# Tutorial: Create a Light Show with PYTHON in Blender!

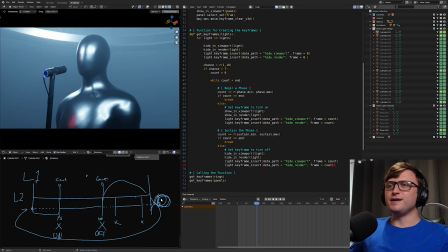1529s
So look, I just realized I had another D hidden there because I've been using D to do the annotation. So just keep that in mind. If there are any trailing Ds hidden in this text, I apologize for that.
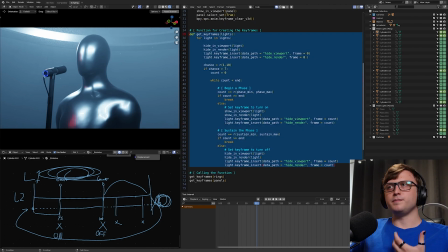1539s
So then that's basically the main algorithm, if you want to think about it. This is the main bulk of code, which adds the random keyframes.
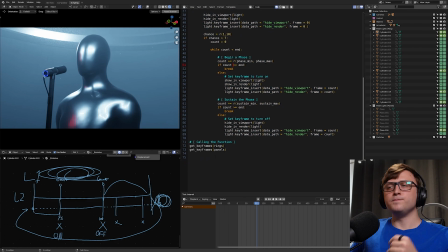1545s
And now we've got that function created, we can call it. So we're going to call it for the rings and for the panels. The, again, remember, we gathered these earlier. Rings equals get objects from collection and panels equals get objects from collection.
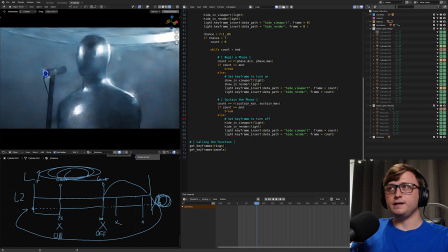1557s
So now if I run this, if I press Alt P, you can alternatively go to text and run script.
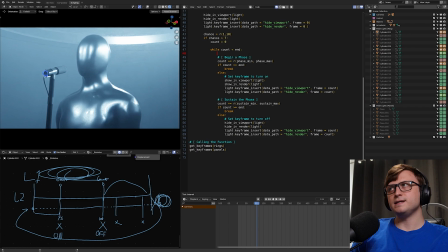1562s
But if you hover over the text editor and press Alt P, you can see that it's going to randomize that.
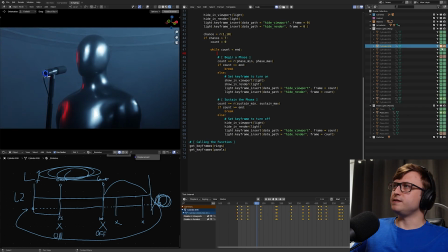1567s
And if we choose any one of these lights, see that it's active in the viewport, which means we can select it.
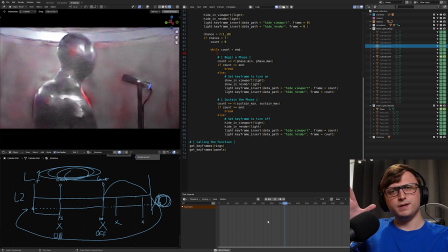1572s
Then you can see the keyframes there. Then we can press Shift A. I think your hotkeys may be different, but my Shift A plays the timeline, or you can just press the play button.
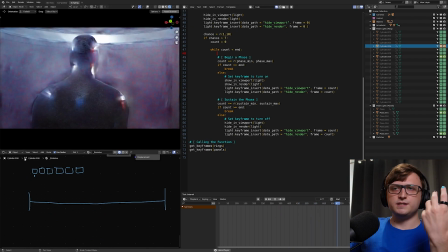1580s
And then we can watch as the lights turn on and off in the viewport there. Again, because this is cycles and I'm using volumes, it means that I'm also using denoising,
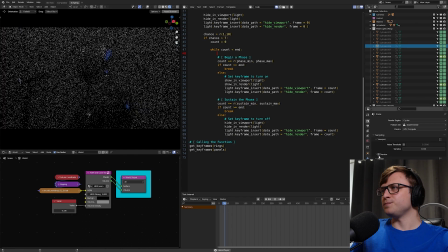1588s
because if I turn that off, you can see it's going to be very, very noisy, not very good to preview. So yeah, that is essentially how we take a bunch of like our physical mesh lights
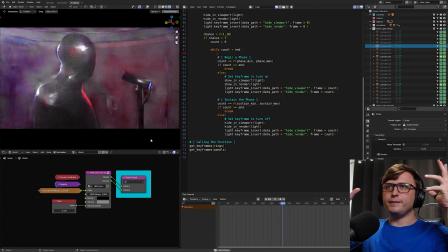1597s
and we basically turn them on and off across the timeline randomly to give us this nice variety.
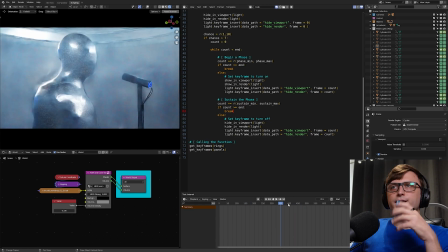1602s
And the cool thing is, even if you're not using an animation, this gives you like a nice randomization script just for getting unique lighting for your character.
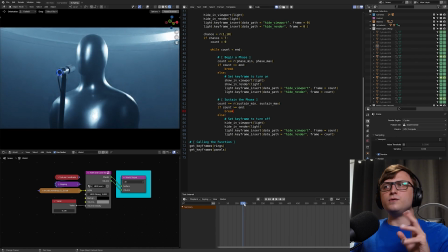1611s
You could also, like, one thing I was thinking about doing was adding some color variety to this script as well. So it randomly changes colors or has like a gradient of colors across the ring. So that's more stuff to investigate.
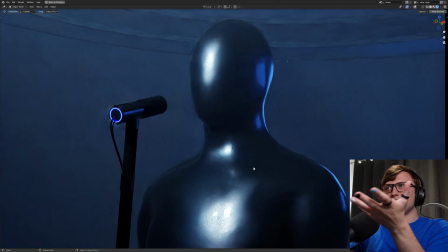1620s
And like, some of these results are like so cool. I love stopping and just like looking at the result here because I think, this is so cinematic. Another thing which I forgot to mention is that just for a little bit of added interest, we have some particles floating around.
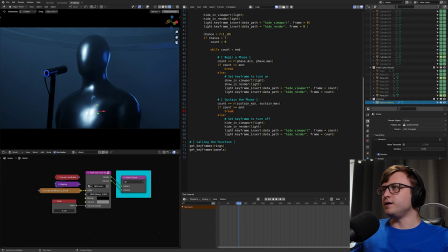1633s
This is quite simple. If I go to the particles collection and click on the particles volume under the modifier stack, we have a geometry nodes.
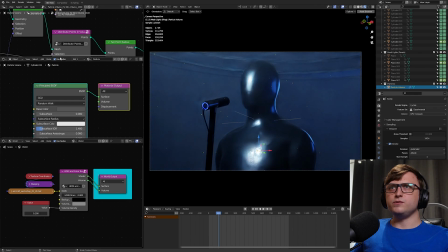1639s
And if I go to the 3D view here, we can take a look at this.
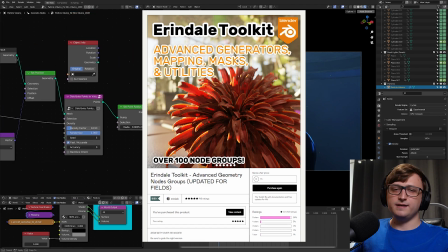1641s
In the ETK pack, so Arendelle's pack, which he graciously let us use for Biogen as well, you probably don't need these extra nodes.
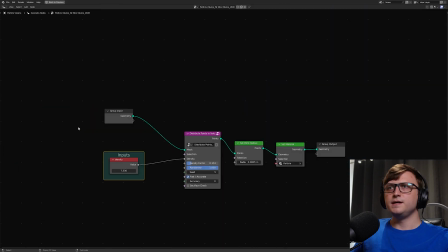1649s
Let me just like get rid of some of those because they're left over from one of the presets. But basically, like this, we have a distribute points in volume node.
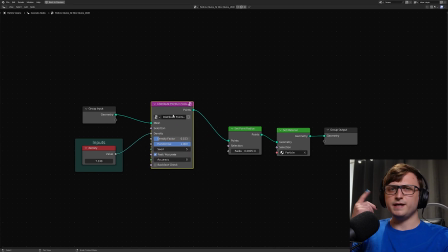1656s
Again, look up the ETK package if you want this, or get Biogen. It'll be contained in the wire volume preset.
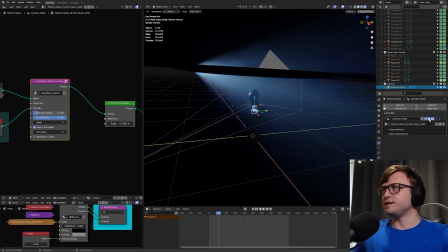1662s
In here, we take the input mesh, which in this case is a cylinder, actually. If I disable the modifier, you can see that here, just a primitive cylinder.
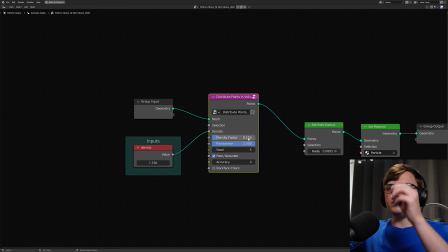1669s
Then it's going to randomly create points inside of that cylinder,
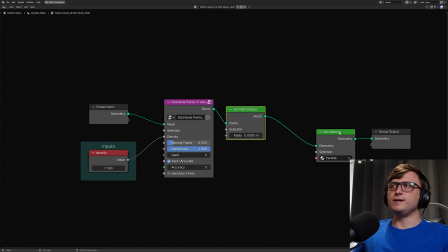1672s
and then we can use the set point radius to scale them down, and then use the set material node to give it a basic material,
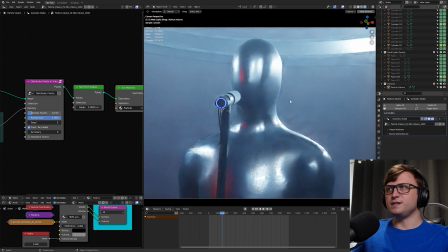1678s
which I've called particle. So that's a very basic way of getting just like a very simplistic particle field, which if we zoom in, we can see them kind of floating around in there.
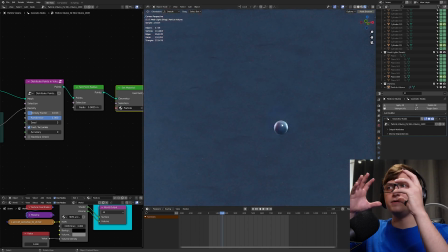1686s
And because it cycles, they are kind of indefinite perfect spheres as well. That's pretty cool.
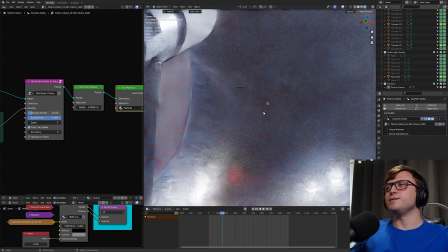1690s
Almost looks like a kind of like planet kind of just suspended there in the void. Anyway, I do have a bit of a surprise up my sleeve because, like I said,
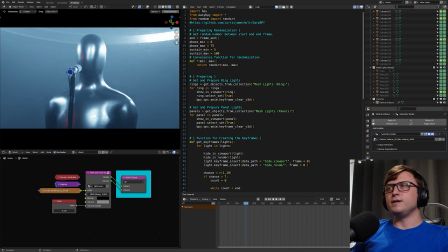1698s
we've been using EasyBPY and the regular Blend and Python API in combination for this tutorial.
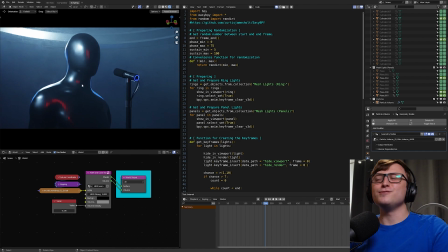1703s
God, that's another cool lighting setup as well. I love the results of this. Actually, before I show you the surprise, let's do a bit of improv.
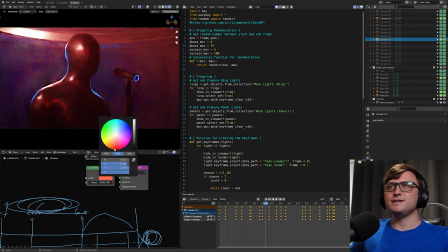1710s
I want to change the colors. I get excited with it. Let's do this like a bit orangey, the orange and blue.
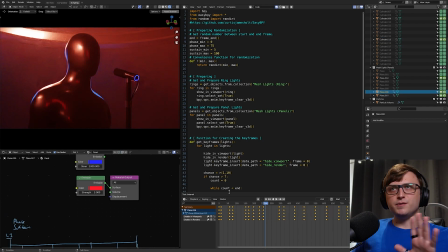1715s
Let's go to the panels. Because some of the panels are red and some of them are blue, I thought that would be cool for adding a bit of randomization.
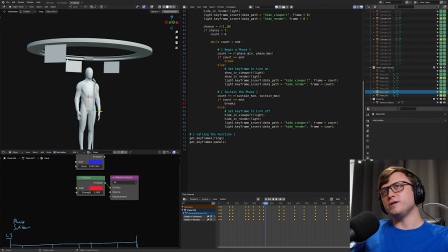1721s
Let's see which ones are active. I think those are the two blue ones and one of the red ones there. actually like the blue with the orange. Let's
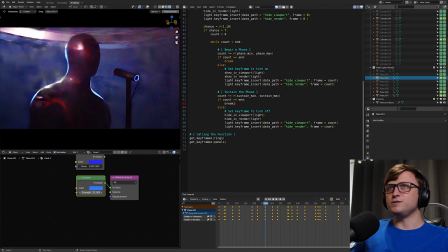1729s
Let's do you. Maybe we can increase your strength a bit as well for a bit of extra rim and the volume there. What about the red one? Bit of green? Nah, the red looks pretty good there. But basically, you know, like, you can randomize the layout, you can adjust the values, get interesting styles.
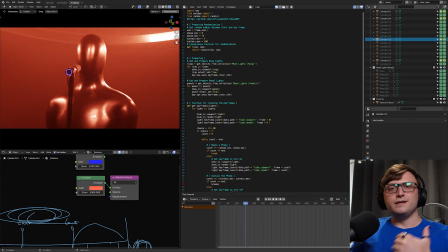1742s
I just think it's really cool. Anyway, because I'm all about recycling work and modularity and abstraction, I don't like all of this code. And if I wanted to do this again, you know, I would like to simplify it down into like one line or something. Well, in this case, maybe more than one line, but basically in the EasyBPY module,
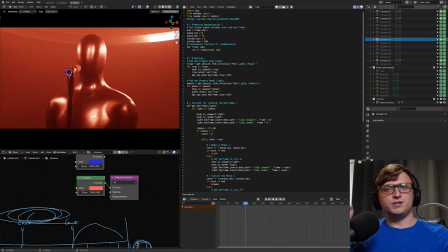1760s
if you download it today, I have included a function which does all of this for you automatically.
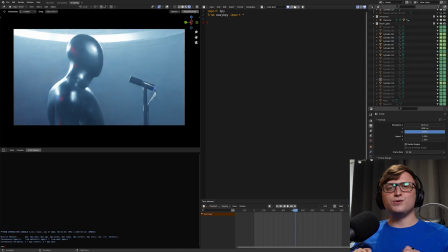1765s
So if I go to my other file, to randomize all of the lights in your scene, all you do is this. Just these lines here. You can put it all into one line if you like, but I've just expanded the arguments for simplicity.